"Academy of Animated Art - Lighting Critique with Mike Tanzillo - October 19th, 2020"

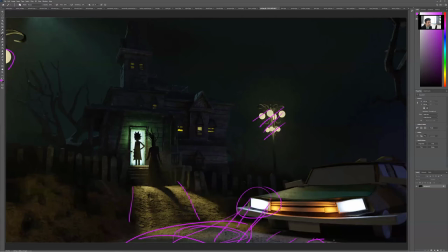(17:47)
And then it also looks like it's happening very suddenly, like it's going almost down like that. And I think that you could probably get away with it starting like out over here a little bit. And then like this area could go dark as well. Watch out for the windows on the car.
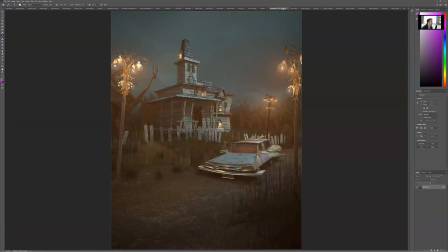(18:02)
You want those to be more reflective. And then just, yeah, and continue on from there. So Jen, lovely. I think somebody said this looks like Resident Evil, and I agree. There's a warm wash over everything, which is really nice. There is a big separation between the warmth of these trees and what's back there.
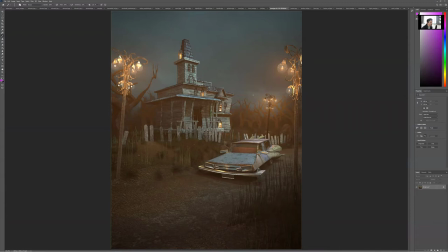(18:19)
And it's not that that's bad because these are being hit by warm light where those are being hit by cool environment. It's just that these are pretty flat. That could be nice to get more shaping on these trees from these lights because they are pretty small light sources. And that would create more of a more drastic light to dark fall off.
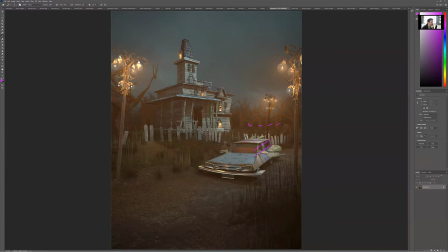(18:40)
I would like to find a way to get this side or this side or this side of the car to be slightly darker. I get why they're all kind of being lit uniformly because they're surrounded by light, but there just isn't enough shaping here.
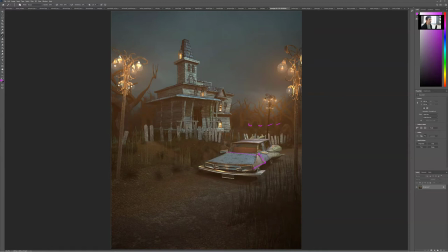(18:57)
Like the head, the top of the car and the side of the car have about the same illumination value, and I would like to create more shaping there. yeah and especially over here like sorry not to go back to this but like these trees probably aren't getting light from any of these lights but they still
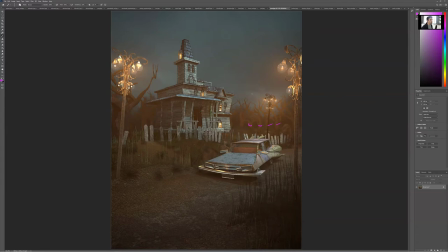(19:13)
have kind of this wash of brown over them that's different than the coolness in the background so you need to kind of balance that out a little bit let's figure out a way to get this character to read just a little bit more
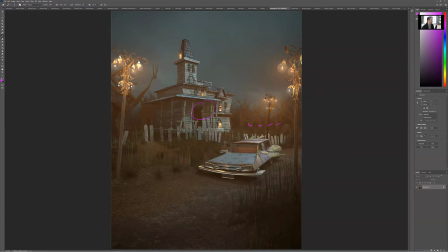(19:29)
maybe it's just a matter of getting those eyes to be more glowy and like really really reading like a pocket of the that green light um and then these are feeling very small uh it
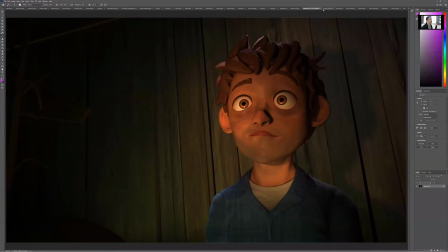(19:42)
would be nice i would i would add some glow and some bloom around those i think that would definitely help jordan will come back come back
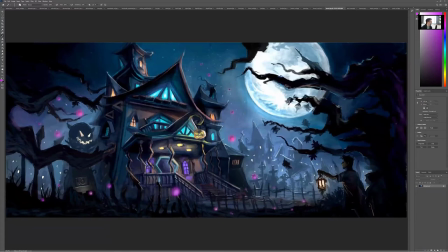(19:49)
all right kevin so here's your reference lots of beautiful colors
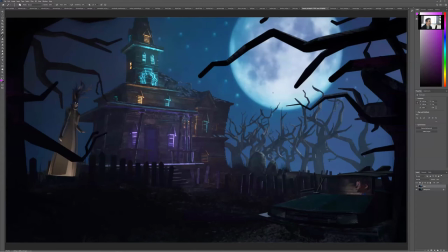(19:56)
um you know i've got these magentas the blues the purples the the cool uh desaturated uh
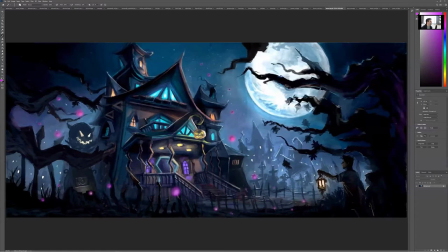(20:03)
moonlight value so we've got that and i think that i i i
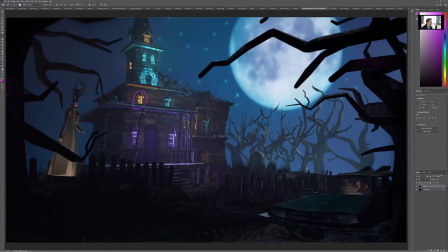(20:10)
see i mean i guess there's a couple of these warmer lights bouncing and i feel like here they're they're almost distracting like i would limit it to just either one of like just one of these not do all three
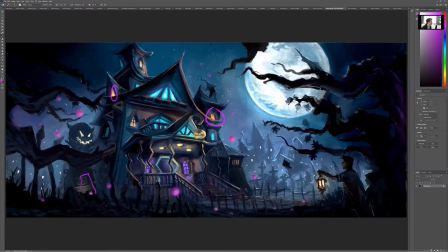(20:21)
and then in terms of the of our character bouncing and like do you see how there's just like a little bit of light on the bottom and it's a lot of glow on the face where this light
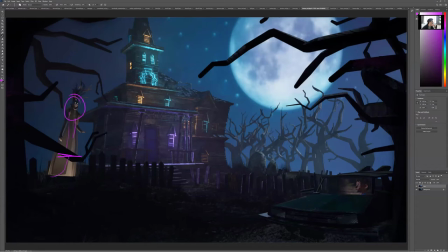(20:30)
is really coming up all the way to the face so i would really just expect just a little bit of a bounce in there darkness in here and then glow up the face
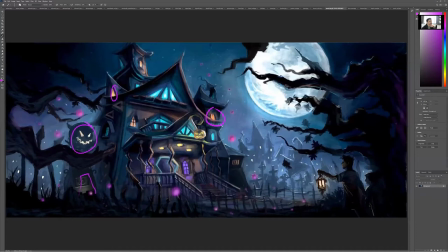(20:37)
from the lights uh light in the eyes in terms of what we're seeing on these branches around the moon i
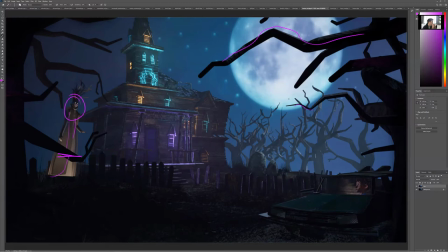(20:45)
would push them like make it so it's a stronger rim around there. So you can really kind of feel the connection between those, between the moon and the, and the trees there. Um, Oh, just saw him in the car. If we're going to play it up as if, uh, um, he is a main character in this,
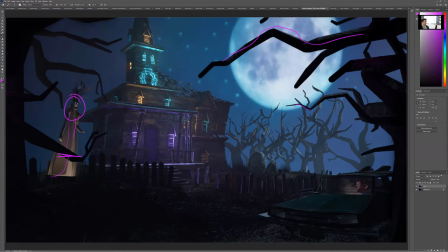(21:05)
we would really want to maybe turn on like an interior light in the car or something to really get him to pop off. Um, and it would be nice too, if she, uh if our if if this character somehow tied into the colors of this house like with the purples
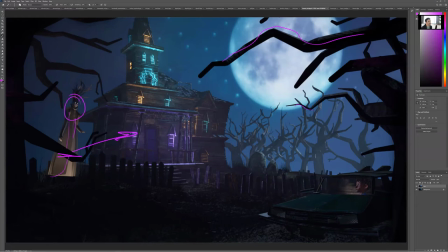(21:20)
the or the cyans um i think that that would would would certainly help out a little bit
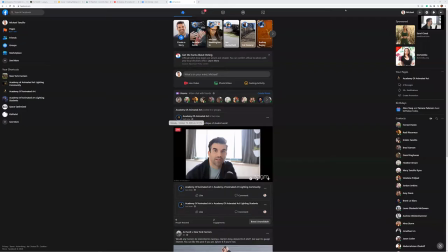(21:28)
i think that's a good next step from that all right let me just hop over into facebook here to make sure see if anybody's hey guys how's it going i just want to make sure we're not having any questions or anything um and we'll go from there all right cool all
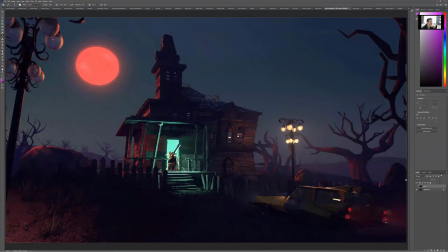(21:45)
right kira so So, got your previous version versus your newer one. Good stuff. Do you see how like turning down these lights and simplifying the lighting really does help us focus in on the character?
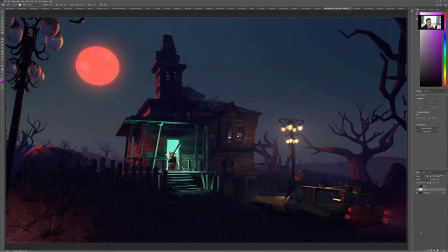(21:58)
So I think that's good. I think we can make these back here a little bit darker. I love that there's aerial perspective back there but they're a little bit bright and I would just pull them back a little bit.
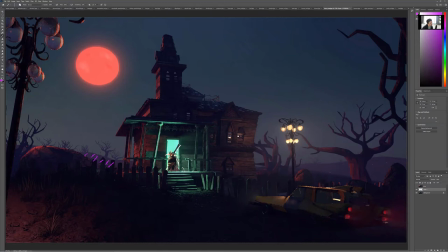(22:14)
In terms of this, it would be nice. i would favor well two things one uh the fact that that it's just like a solid color there is a little distracting to me i would expect more bloom spill around here or perhaps like like
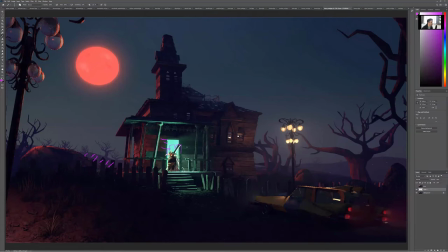(22:31)
maybe breaking it up with like a little shape like something in inside the house to indicate that there are objects inside of there uh and then the light on the on on sir desmodus is a little bit, um, uh, neutral.
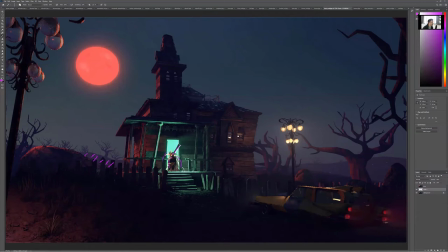(22:46)
And I'm fine with that on his skin tone because we don't want to hit his skin tone with too much green light, but on his hat, on his cloak and cape and wings and stuff, we can allow those to, to match up to this green color a little bit. Um, I think this might be a reflection of that.
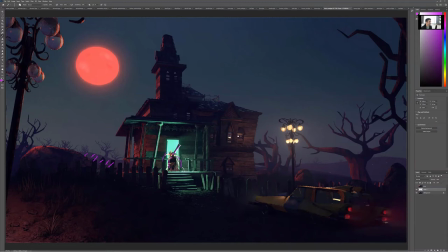(23:05)
Maybe it's inside the house. Either way, it's a little too perfect. Um, and a house like that, these windows would be so dingy that it almost reflect, they would reflect very blurred, like, you know, like a cruddy window would. Looking at the car here.
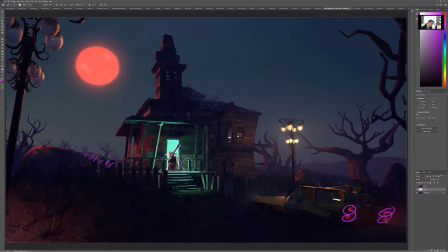(23:24)
Yeah. If these lights are, if these lights are turned on, they would be brighter, especially like in the core, and then just like allow a little bit of light to filter out of them. I love, yeah, I think the moonlight is coming in well. I just,
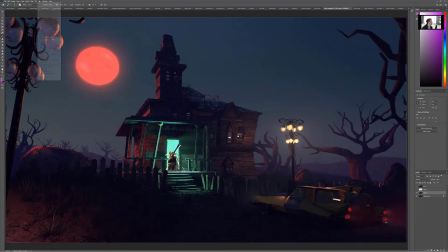(23:41)
I also just think that like overall we could use some more um softness to the overall image um
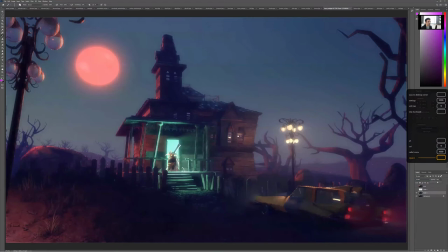(23:53)
you know like just just just a little bit of haze in the air a little bit of glow in
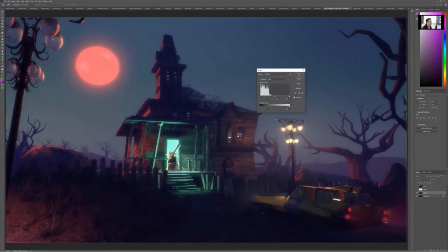(23:59)
the environment um you know just something along these lines and we can
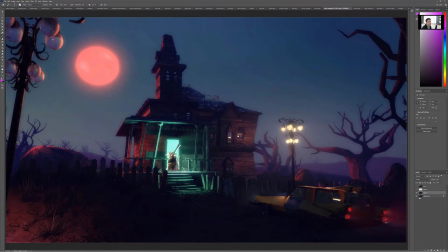(24:13)
something along this line
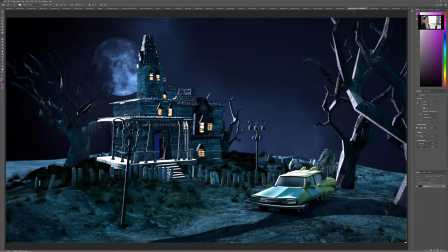(24:18)
just to make it feel like there's something going on in the air there. All right, Lameez. Okay, so same thing with one of the previous ones in that we have a higher camera angle, which again makes it feel like a miniature, especially since we don't really have anything going on over here and over here. it just it
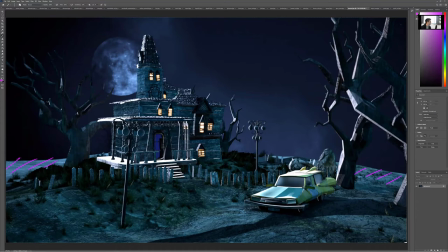(24:36)
feels totally abandoned and it feels a little bit cg in that in that like you can just kind of see the edge of the world back there um in terms of the lighting i think it's a little too uniform overall
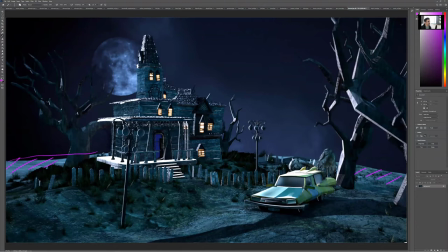(24:51)
like if we have the moonlight coming in this way i just feel like i really just like want to zero in on some of this region and allow all this stuff to fade off so i want some more of that in shadow um more of this in place and a
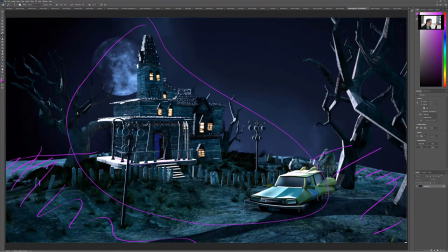(25:10)
way to get the character to read um because right now it's like the the porch is just getting bombarded with light like look how bright super bright that is versus the ground which is being hit by the exact same light but this is uh getting much more intense same thing with the roof of the house uh
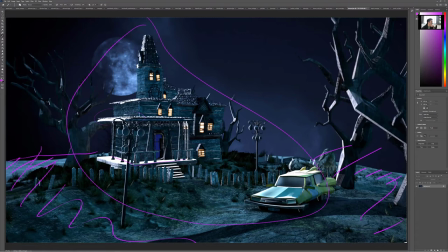(25:28)
which seems a little backwards to me um so i would a i would tone this material way down uh b i would find a way to get the character to read off of the background again warm over cool light over dark uh find some way to craft that in into your lighting
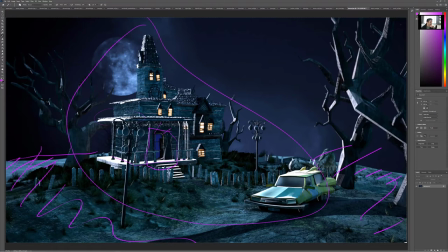(25:45)
and then yeah like look out like the that amount of moonlight would not cause that much brightness on top of the car i like where your head's at i like what you're thinking but um i would just i would just take that back so and then i mean like additionally there could be